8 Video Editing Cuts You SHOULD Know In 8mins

You've seen all the videos on Instagram of people going like this and going like that and doing this and doing that.
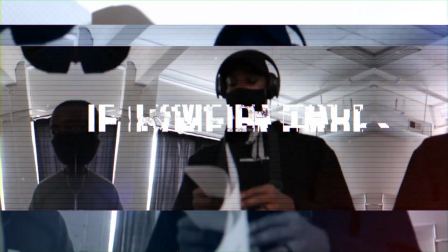0:07 Hey, what is up everyone? It's TJ here, and today we're going to talk about the cuts that every videographer, filmmaker, video editor should know.
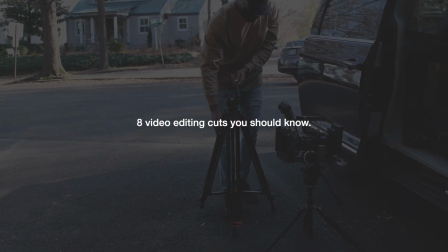0:15 Basically, if you're into making video, you need to know these cuts so you can better understand what you're trying to do. Before we get started, I want to tell you about thecamerahacks.com. We have a ton of different resources for you on there, so go check that out. Anything from presets to video courses to even a little bit of merch. If you haven't checked that out, link is in the description box below.
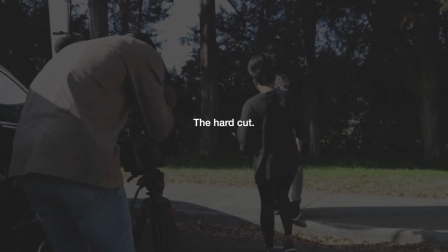0:33 So let's first talk about the hard cut. The hard cut is just going from one shot to the next. There's a timing aspect to it, but there's no real meaning behind the cut itself.
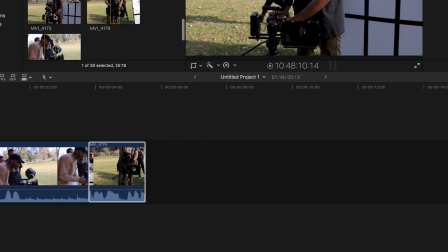0:43 I feel like you see this type of cut in most professional work. There's not a lot of transitions all the time. You may see this during character dialogue, cutting between one face to the next or one actor to the next actor.
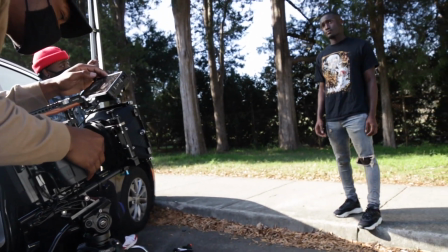0:54 The reason why I like the standard cut is because it hides the fact that you don't really know what you're doing. If you do a standard cut, you eliminated the fact that, you may put a bad transition in,
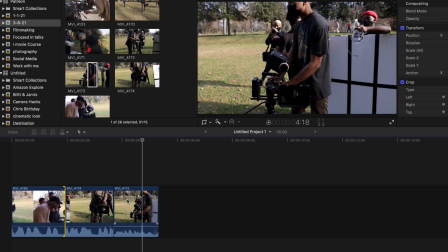1:05 or you don't really know a lot about transitions or how to transition to the next shot. Doing a standard cut makes everything clean and it's basically just not hard to mess up. The next type of cut is the jump cut, and I do it all the time. I've done it throughout this video. You've seen it since we started it. It's simply just cutting the space, cutting out the fluff between shots.
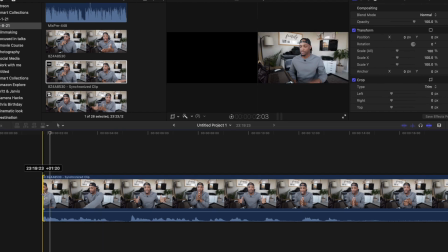1:27 Typically a long take, like right now I'm filming this in one long take. I'm not actually turning off the camera and starting over again, just one long take. But then in the editing room, what I do is I go back and I cut out all the fluff. Every time I say I try to get that out. And every time I take a pause and don't really know what I'm saying, I try to cut that out. Gets kind of awkward up here sometimes.
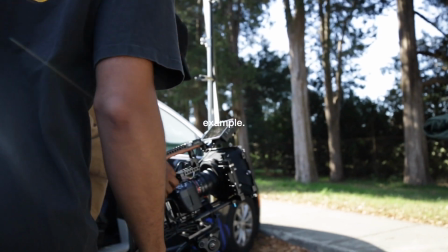1:49 It's also a way to relate time or to eliminate time or show time passing. If I do one long shot and I cut to different parts of that shot, it seems like time has skipped a little bit.
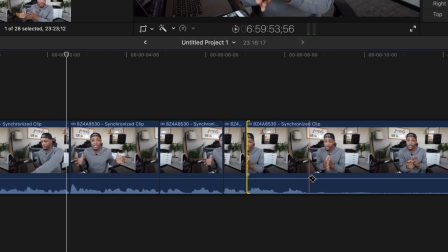2:03 Depending on the medium or the type of film that you're making, like this,
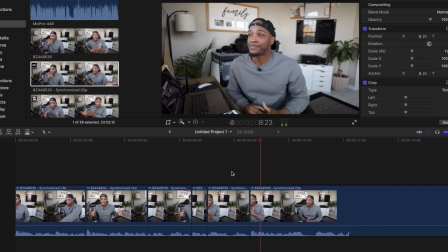2:07 it needs to be energetic and it needs to have no real fluff, because you won't watch anymore if it does. So use these type of cuts to help tell your story, to help reach the audience in a specific way. This can be comedic or it can be dramatic. It just really depends on the situation and how you use it.
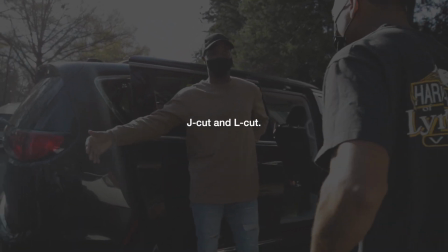2:24 All right, now to the J cut and the L cut. I'm putting these together because they're essentially the same thing, just the opposite. Basically, you're dragging the audio from one scene to the next. Let's say you have someone talking in one scene and you want to carry that over into the next scene.
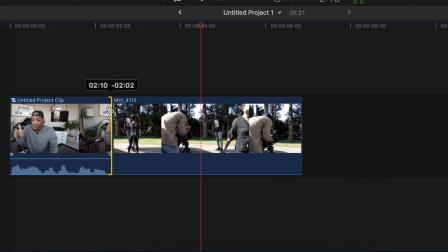2:39 Let's say your character wants to go into a flashback, dialogue flashback.
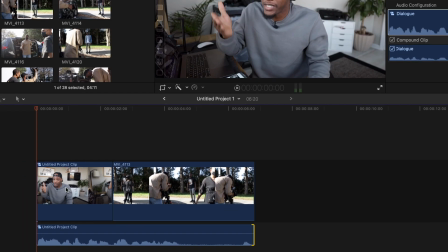2:45 Well, they're talking about that thing, and then as the editor, you go ahead and clip to the thing that they're talking about. This adds a seamless flow for the audience to understand that this is the thing that he's talking about. You can see this from pretty much any sound, and a lot of times it can be atmosphere. Sometimes I want to take you to the place that I'm going to before I take you there visually.
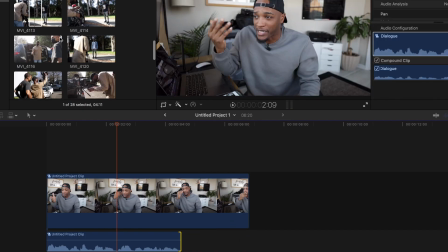3:04 I want to set the mood for that place before I take you there visually. You can have birds chirping or the atmosphere of the next scene come in before you actually go there.
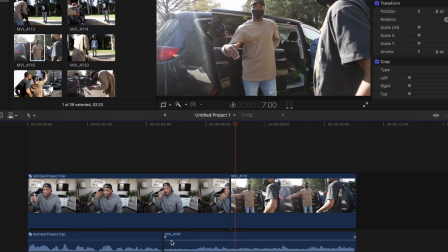3:15 And this adds a seamless transition. It kind of takes the audience into the scene before they actually see what you want to show them. Most people don't really understand what's going on when it's happening. They just know that they like it.
Different resources for you on there, so go check that out.
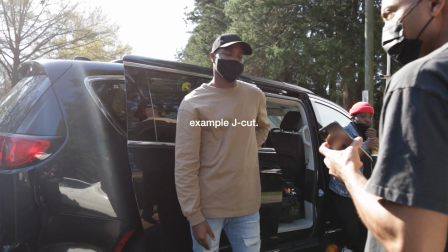3:29 Because there's a lot of traffic coming through here. But we're going to leave enough space on the other side of them so they can.
The cool thing about these techniques for me is I used to do all these cuts, and I still do all these cuts, but I didn't know the name of them. I didn't know what they were called. I was just doing what I heard or what I saw. But knowing what they are and knowing what they do, you can make better decisions as to when and why to use them.
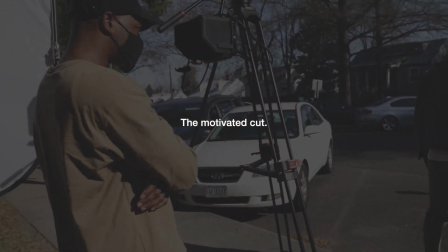3:58 So keep that in mind. Next, motivated cutting, or the motivated cut, as I like to call it.
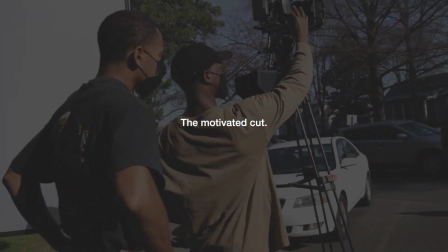4:05 Motivated cutting is basically cutting on an action.